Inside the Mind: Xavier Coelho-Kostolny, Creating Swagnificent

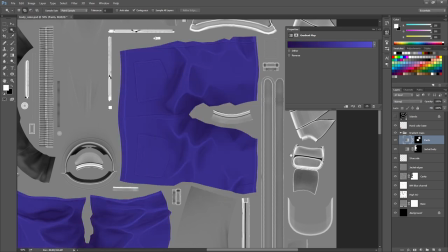1242s
The color texture will be the basis for my gloss, metalness, and a few other types of textures that I'll load in a marmoset tool bag.
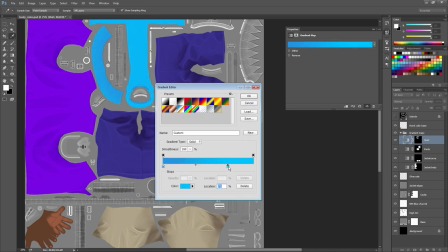1250s
To achieve the kinds of color transitions I'm interested in, I use selections based on the UV texture I exported from Modo to create masks for gradient map layers.
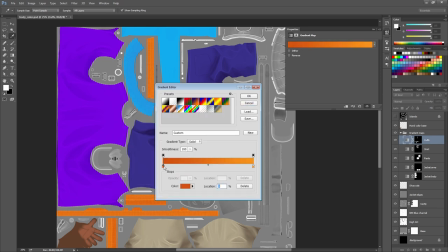1259s
These let me select the entire spectrum of colors that can be applied to an area of the color map.
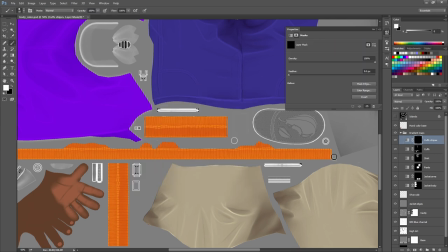1264s
They're very quick and easy to adjust for making global changes to color schemes.
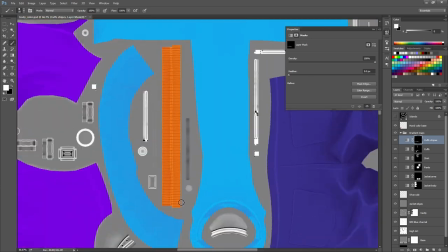1269s
By doing grayscale paint overs of whatever is underneath them, I can also manually control what the shading looks like in any given area.
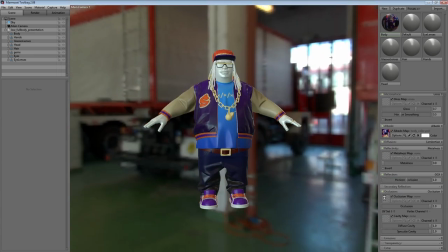1277s
Now that I have a normal map, ambient occlusion map, and color map, it's time to start doing some work in Marmoset Toolbag to bring out some material definition.
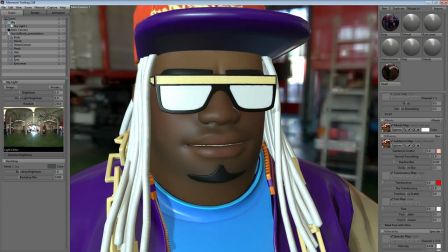1285s
Since I have color maps for the head and body, I can now start to use those as bases for gloss, metalness, fuzz, cavity, and other map types.
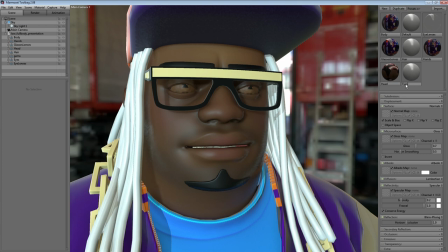1294s
I'm using the skin and microfiber diffusion models in Toolbag.
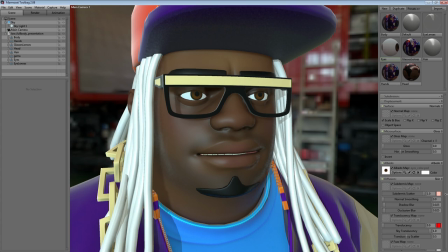1298s
I like to tweak settings until they look right under as many lighting conditions as possible, so I change up lighting and environments pretty often.
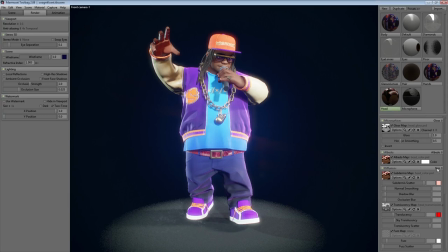1307s
After a lot of edits and tests and tweaking, I've arrived at some final materials. This is a pretty big jump, so I'll give a breakdown of the types of maps and materials I'm using. Marmoset Toolbag 2 does a very good job of providing tools to set up fairly complex shaders very quickly,
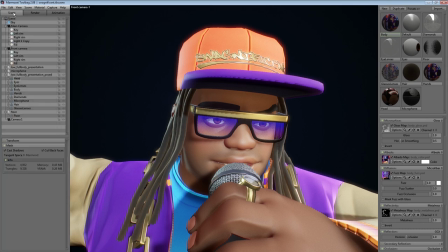1325s
especially in regards to shaders for character art.
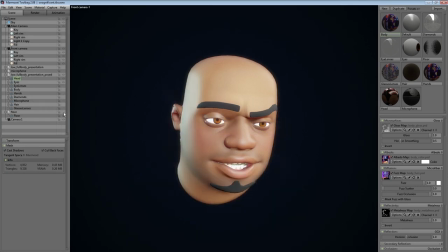1327s
In this case, I'm using the skin and microfiber diffusion models to get believable, if not 100% accurate, material definition for this character. For the skin, I've baked the polypaint and did a small amount of cleanup in Photoshop, but the majority of the work really comes from the application of shaders.
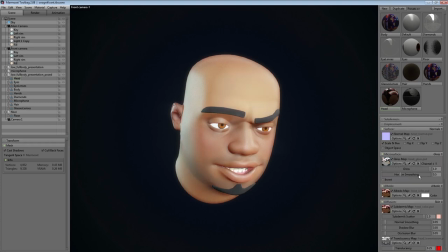1345s
Here, I've used the skin color texture for both albedo and subdermis. This gives the skin a nice depth of color and some simulated subsurface scattering. I always like to keep the normal smoothing, shadow blur, and occlusion blur very low on my characters,
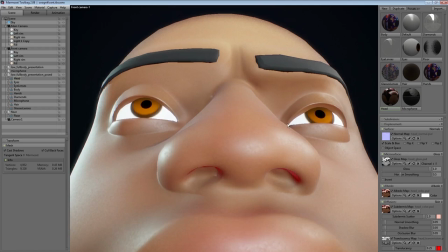1360s
otherwise a lot of detail gets lost in some of the cracks and crevices of the model.
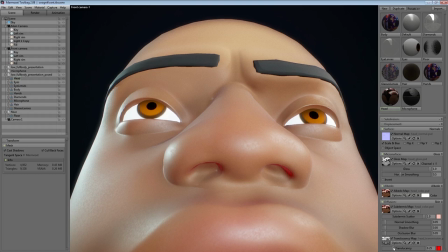1365s
I baked a transmission map out of Nald, and I've plugged it into the translucency map slot.
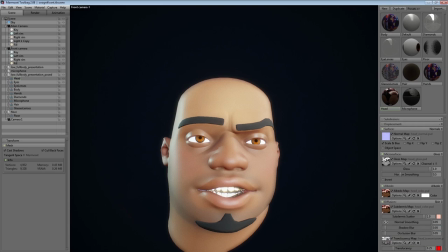1370s
This map defines how much the translucency effect is visible in the skin shader. Using too much translucency tends to make surfaces look like wax or plastic, so I make sure to dial both the translucency and sky translucency back quite a bit.
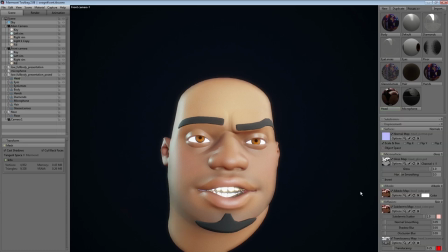1385s
I only use a little fuzz on the skin to bring out the shape of the surface, but I use it extensively elsewhere.
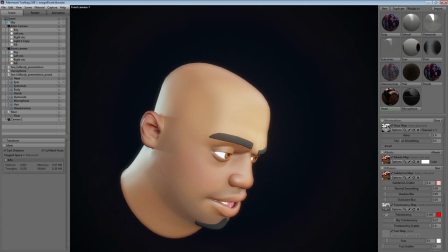1392s
Rather than using a specular or metalness map for the skin, I instead use a constant specular value of 0.028.
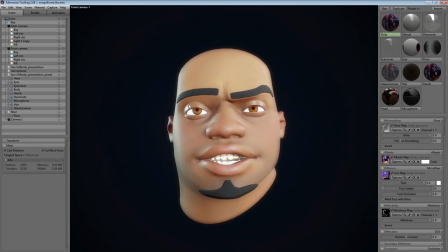1400s
This is based on some specular value measurements found in Sebastian Lagarde's blog post feeding a physically based shading model.
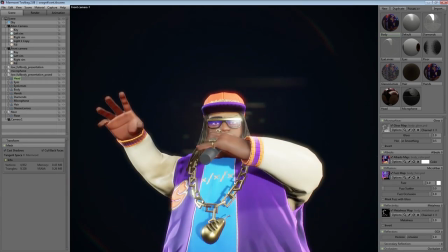1408s
While it's a subtle difference from the 0.04 value used in areas with a metalness map,
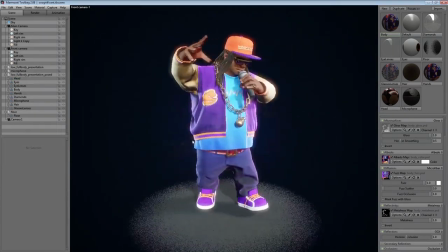1413s
it lends just a touch of authenticity when looking closely at the skin.
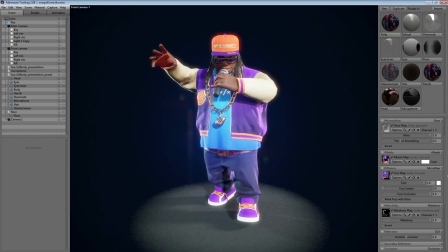1419s
For the clothing, I use the microfiber diffusion model to add some Fresnel reflection around the edges. This simulates the fuzz you might see on fabric and the way that it catches light at glancing angles. I use a fuzz map I generated in Photoshop from the Albedo map with colors based on the underlying fabric colors.
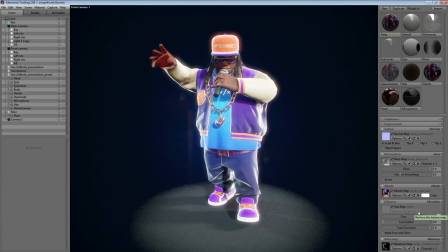1438s
This lets me have various colors of fuzz instead of the single uniform color you'd get from using the shader on its own.
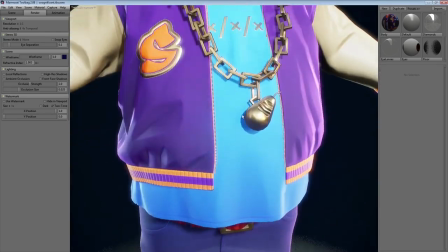1446s
One important item to note when working with shaders in Toolbag is that it supports
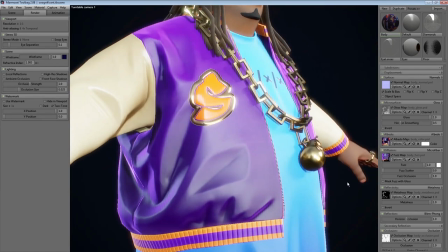1450s
both the Blin-Fong reflection model as well as the GGX reflection model.
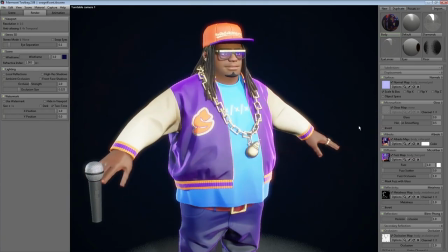1455s
Blin-Fong is very fast, but its gloss curve can lead to some very plastic looking materials.
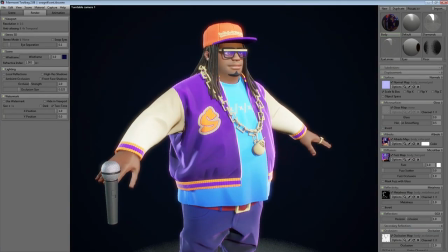1461s
Because of this, I much prefer the GGX Reflection model.
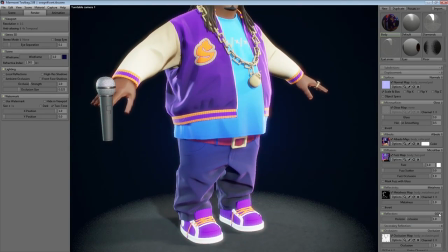1465s
It allows better granular control over gloss values, and I believe it just generally gives a much more pleasing look to most materials.
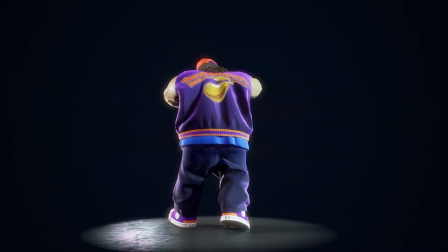1474s
After a lot of tweaking, testing, and going back and forth, I've finally got the textures and materials to a place where I'm pretty happy with them. In addition, I've posed the character using some of the basic transform tools in Modo, and I've put together a fairly simple lighting setup to try and accentuate his attitude.